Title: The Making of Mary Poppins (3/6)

And I made every face and fell down. I did everything I could think of, and he would not laugh. Oh, my God. He just decided not to. He knew his power, that kid.
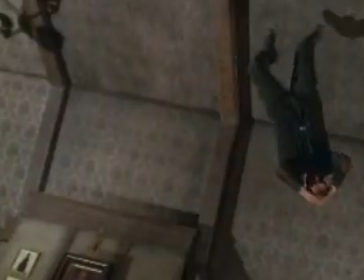[4:25]
Walt himself came up with the technical approach to achieve the fact that once they were all laughing, they're all floating about in the air.
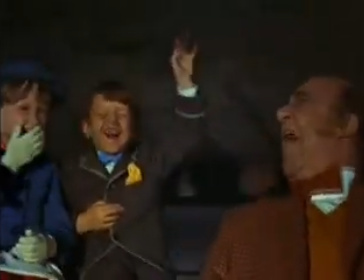[4:35]
So every shot had to be treated in a different way, so that if for one split second you thought, oh, they must have been on wires there, then the next shot would be done in such a way that they were actually sitting on the end of a teeter-totter in relative close-up,
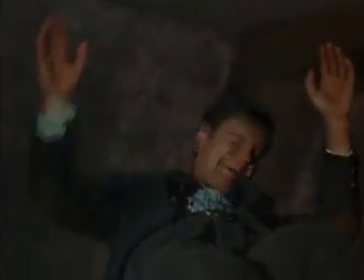[4:51]
so you could see very clearly that there were in fact no wires. Walt did these little drawings that showed our set, first of all in its standard setting, just realistically,
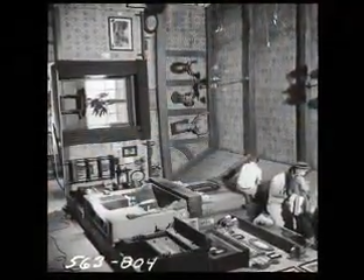[5:03]
and then on its side, with the roof on its side, and then with the ceiling upside down,
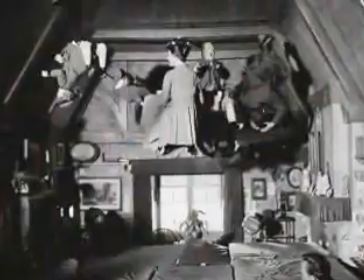[5:10]
and then within a small truncated portion of ceiling at ground level. And that was entirely to achieve this floating quality so that the audience wouldn't catch on how it was being done. The techniques used in Mary Poppins are techniques that are really common and familiar to filmmakers today in the first part of this millennium.
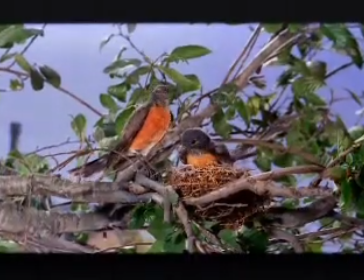[5:35]
Things like puppeteering and animatronics. And if you look at a modern movie, they are full of those things. And here, Walt Disney and his studio were doing those things 40 years ago.
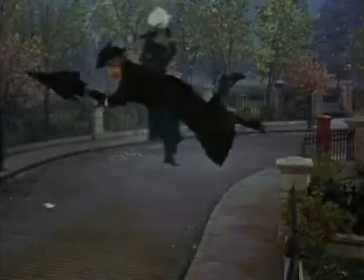[5:47]
It was astonishing, I think, to probably watch this movie and see the way the characters defied gravity, the way that,
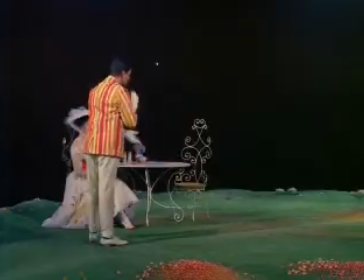[5:54]
Dick Van Dyke pulled up his pants and slid across the floor like an animated character as though there were no physical forces acting on him at all.
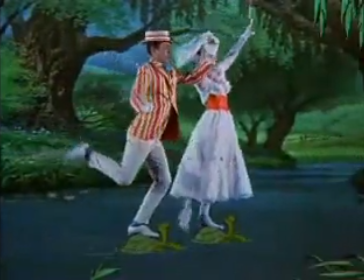[6:01]
There were a lot of special effects in Poppins, and I think that it was a great lesson in discipline for me, because who knew how to make a film?
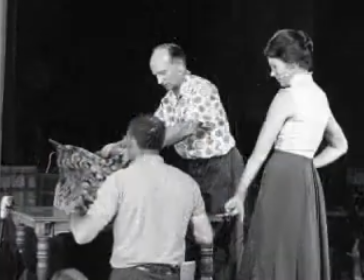[6:09]
I certainly didn't. And Robert Stevenson, our director, was so kind and patient with me,
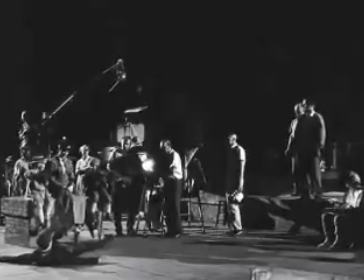[6:16]
because I had no idea what long shots and medium shots and close-ups and things like that meant.
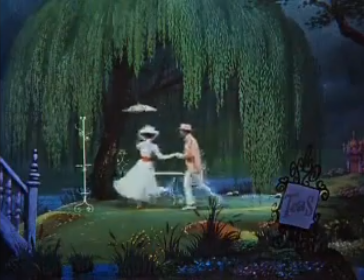[6:22]
Of all the wonderful things that Walt was coming up with for this movie, one of the greatest moments in my songwriting career was we had finished this song, Jolly Holiday, and we were playing it for the first time for Walt,
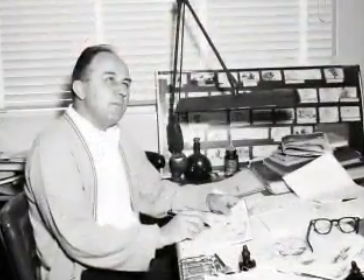[6:35]
and Don DeGrady had developed a bunch of beautiful sketches for this thing.
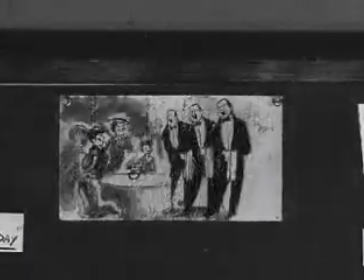[6:40]
And there's a section in the song where 4 waiters were going to come out, and Walt said, "Hold it."
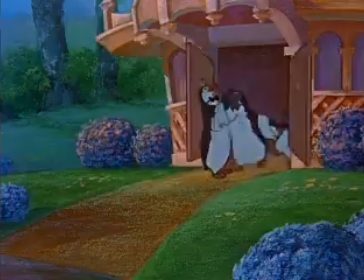[6:46]
And he said, "Waiters have always reminded me of penguins." So they made them penguins. That would have never occurred to any human being except Walt Disney. He had this wonderful, whimsical way about him.
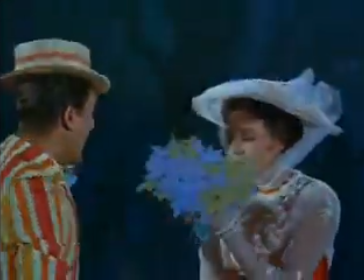[7:01]
Walt said, as a matter of fact, we'll animate everything in that sequence except for the principal characters. We can do that. We have this sodium vapor process that Ub Iwerks has created. Animation and live action together is as old as the film industry itself. The Disney Brothers studio, when they first started out, made a Alice series,
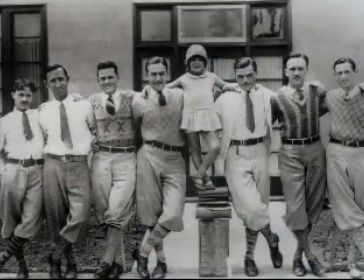[7:19]
and you would go with a live action Alice into this wonderful animated kind of series of events and episodes.
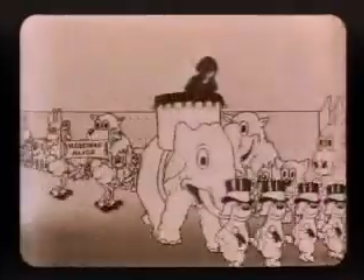[7:26]
And so the very kind of essence and beginnings of Disney Studio were using that technique, which we later saw hit its stride in a movie like Mary Poppins.
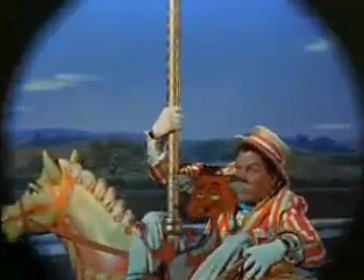[7:39]
The animation scenes were extremely difficult, but it was a challenge that I thoroughly enjoyed. I loved every minute of it, working with the animators, because one of my great loves is mime. I love to do mime. I started out kind of as a mime. So I was working with these characters who weren't there, which is a dream for a mime.
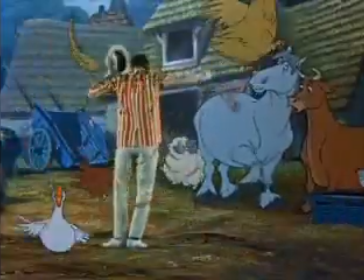[8:01]
And so they found me easy to work with for that reason.
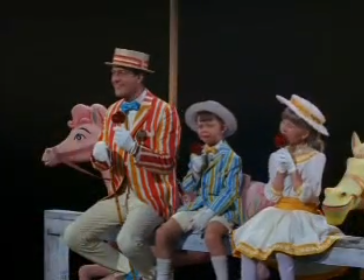[8:06]
We had the horses to react to and the geese, and then that little sly fox sitting next to us.
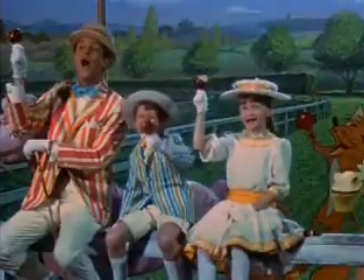[8:12]
But in actual fact, it was just a cardboard cutout with a crew member sort of moving it around, trying to make us excited.